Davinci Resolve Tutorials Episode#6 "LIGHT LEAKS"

Hello, Klaus here, and welcome back to yet another video about using DaVinci Resolve as your editing slash color grading software. In today's video, we'll have a look at light leaks, how to use them in DaVinci Resolve. And a great thing about light leaks is there is a lot of free stuff available online. So I'll leave some links to that down in the description down below. So without further ado, let's go to the edit suite.
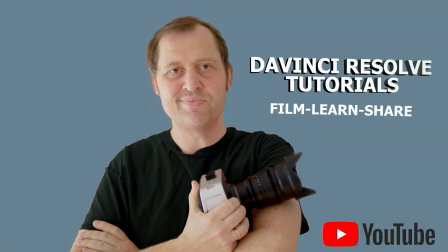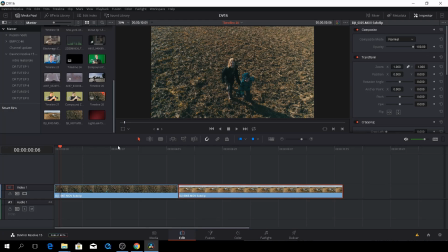0:39 And here we are back in DaVinci Resolve having a look at light leaks. So this is also pretty darn easy to do, actually. So we have here two clips from a drone.
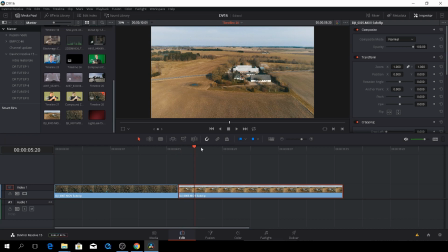0:55 It's a bit lagging because it's a 4K file and well, I'm also recording at the same time.
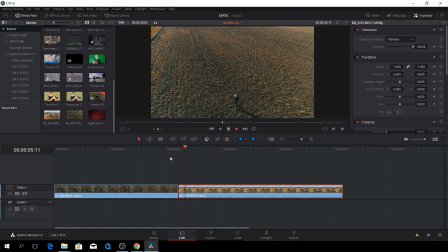1:02 So this edit will seems a bit rough or a bit hard because you go from this thing, and then of course we could do some kind of transition, but I like to use light leaks as transitions.
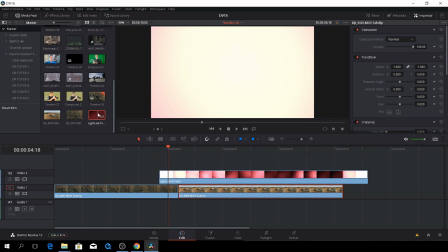1:18 So let's just drag this light leak in, and if we double click here, I'll just put the effects library
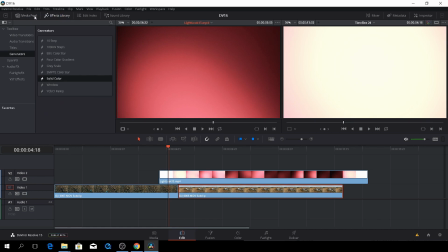1:26 away with that and away with the effects libraries like this.
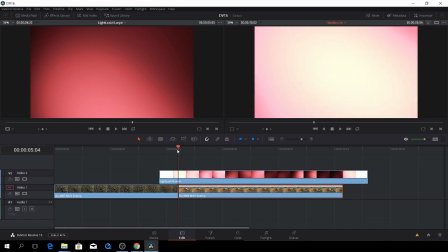1:29 So what a light leak is basically a light being put through the lens doing this flary effect.
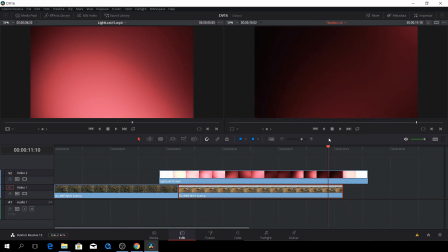1:38 So, and we want to not use all of it, but a portion of it.
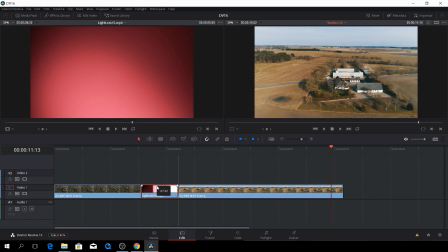1:42 So let's say we want to use this portion here and put that on top of our clip here. So of course, that would be pretty good, I think.
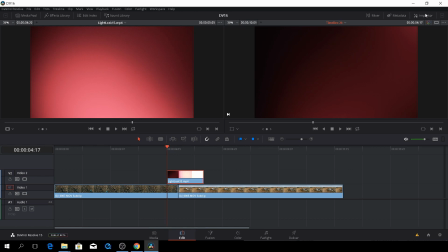1:55 So let's highlight the clip and then go to the inspector and then go to the composite modes.
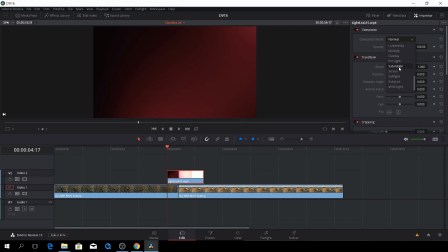2:01 And let's choose screen. And here we have it.
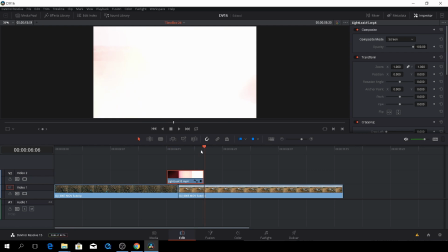2:09 And then, of course, it's a little too, the intensity is a little too rough. And also think that there is a portion. Okay, so I'll just push M and give myself a mark to work with.
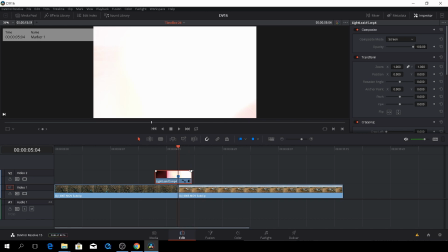2:27 And let's put that right there. And then, of course, we can fade this in by using the handles in the side here. Fade in and out, and also think that the intensity is a bit too much, so maybe we'll just make it like 50.
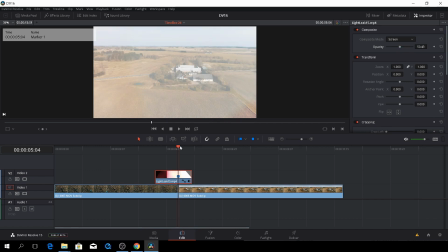2:42 Let's try that.
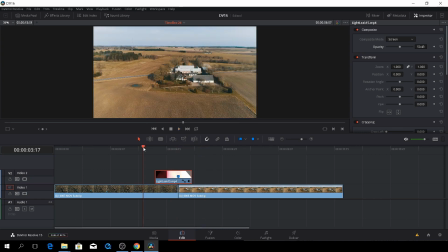2:47 Yeah, it's not too bad.
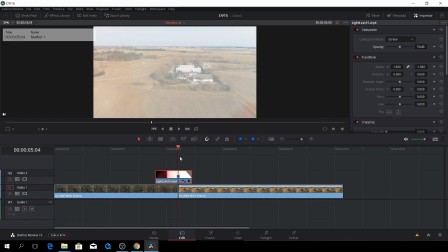2:53 So we can just go
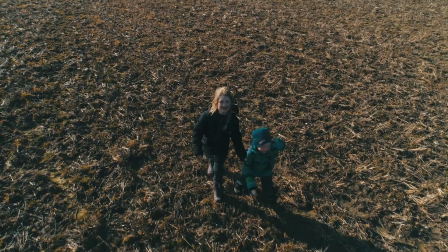2:57 so it's something is happening in the photo and it looks pretty much alive, I think.
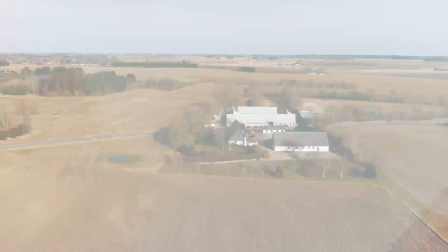3:03 And that's just one way of using light leaks in DaVinci Resolve.
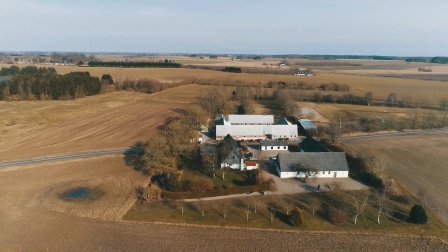3:07 So again, in the description down below, there is links to some free ones out on the internet.
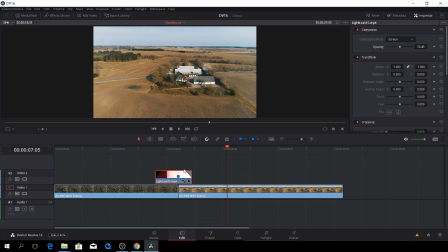3:14 So check those out. It's pretty nice that free stuff is available. Anyway, I hope you found this video useful. If you did, please hit that subscriber button. Give the video a like, share it with your friends if you think it will help them out. And if you want to be notified every time there's a new video on our channel, please hit that bell icon down in the corner. Until next time, keep filming, keep learning, and keep sharing.